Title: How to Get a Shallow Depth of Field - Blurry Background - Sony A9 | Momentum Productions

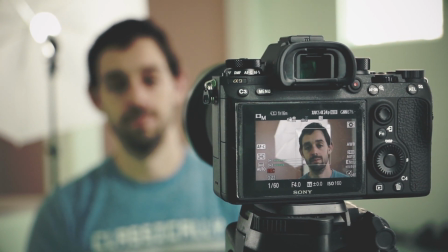When we're using zoom lenses, we have the tendency of getting, especially around the corners, we get some vignetting using zoom lenses. The best thing to do is to bring some external lighting equipment with you. Right, we are using softboxes and umbrellas here. I recommend using softboxes and umbrellas that don't have any flickering. So if you're shooting at a pretty high shutter speed, you might see some flickering in your footage. I'm shooting at a shutter speed of 1/60th. So these lights are not flickering at that shutter speed. That's a good thing. If you have extra setup time or extra lenses, do use prime lenses. They are going to get you more light, they are much faster, and most of the time, they get you shallower depth of field, especially if you're shooting at an 85mm lens, 50, and sometimes even a 35mm lens.
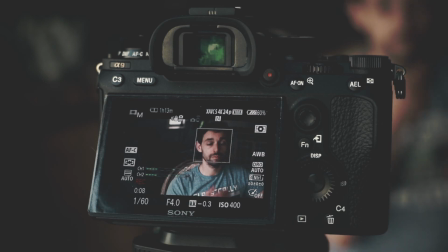All right, so now we're shooting in a bigger area here. This is what I strongly recommend that you shoot in if possible. That way you are able to use space to your advantage, especially when you're using a narrow lens. When we take a look at the Canon 50mm lens shot on the Canon T6S,
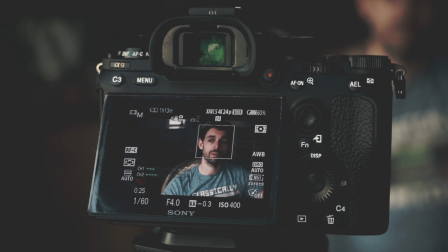we'll notice that I get a pretty shallow depth of field. I'm shooting at a 50mm lens, but I'm pretty close to the Sony A9, leaving the background pretty far away. This is how we're gonna get that nice bokeh, especially if we take a look at my brother.
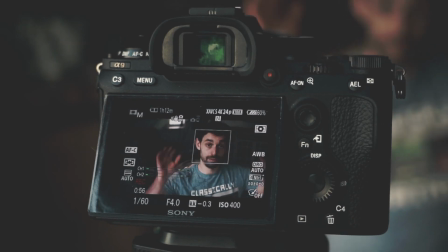He's significantly blurred out. Now let's switch over to the Sony A9.
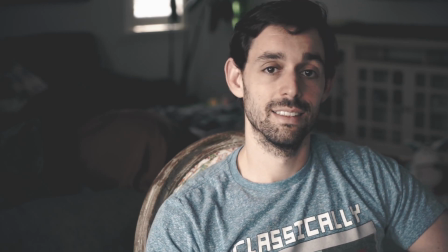My brother is now in focus and the background is blurry. However, it's not as blurry as the Canon camera. That's because this scenario is a little bit different. My brother is closer to the background than the Sony A9 is.
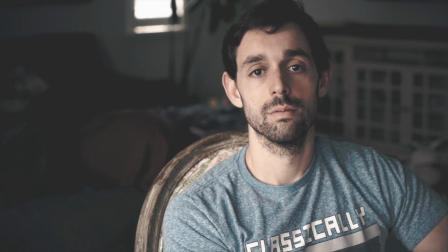So the closer you have your subject to the background, the less of that shallow depth of field you are going to get.
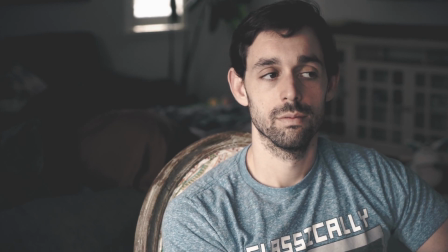Again, I'm shooting at a 70mm lens on the Sony A9 and shooting on a 50mm lens on the Canon T6S.
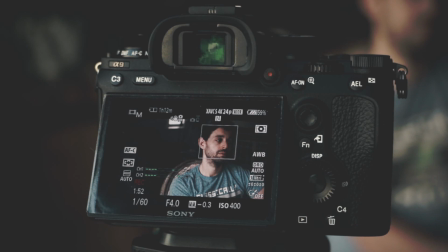I'm shooting at f5 on the Canon and an f4 on the Sony.
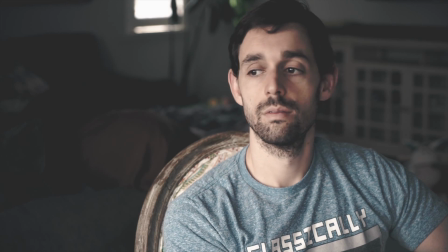The wider you have your aperture, the more sensitive and the shallower depth of field you are going to achieve.
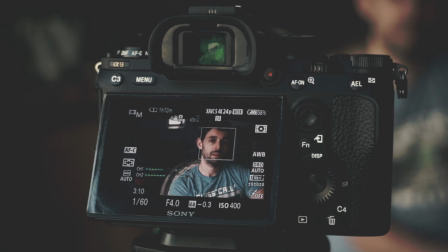So using zoom lenses allows us to easily transform a footage by using multiple different focal lengths.
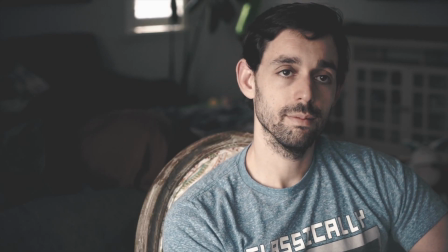For example, I'm able to shoot a shallow depth of field, or I'm able to shoot with more subjects in focus. So I'm able to zoom in on my brother and zoom out.
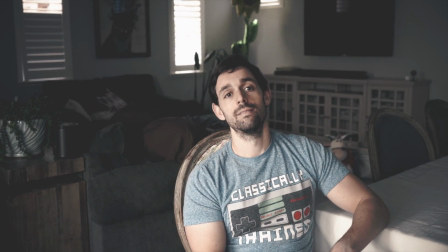The wider I get, the more subjects you will see, and the more subjects will be in focus.
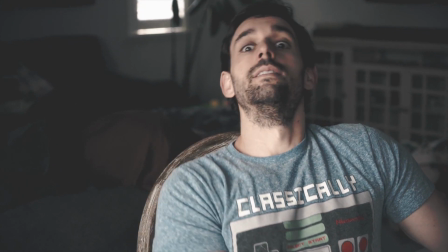As I zoom in on my brother, he will be the star of the shot, while the rest of the objects in the background will be blurred out.
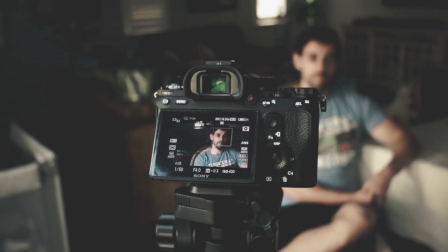Same thing with the Canon camera. The wider I go on the focal length, more things will begin to appear in focus.
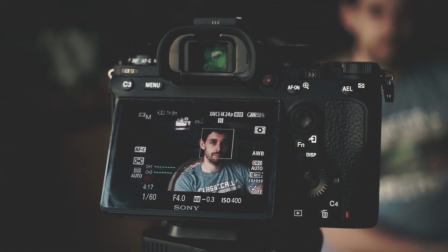But the more narrow I get, the Sony A9 becomes the star of the shot, while the background is quite blurred out. Alright guys, well I hope this depth of field tutorial has taught you how to get that shallow depth of field and the effects of using different lenses and focal lengths. Don't forget that using shallow depth of field is an important and crucial element in getting cinematic footage. Don't forget to give this video a big like, share it with your friends, and subscribe to my channel if you haven't done so already. You can also check out my brother's YouTube channel at Jacob Morgan. Alright guys, I can't wait to see what you create, and I'll talk to you soon. Bye bye.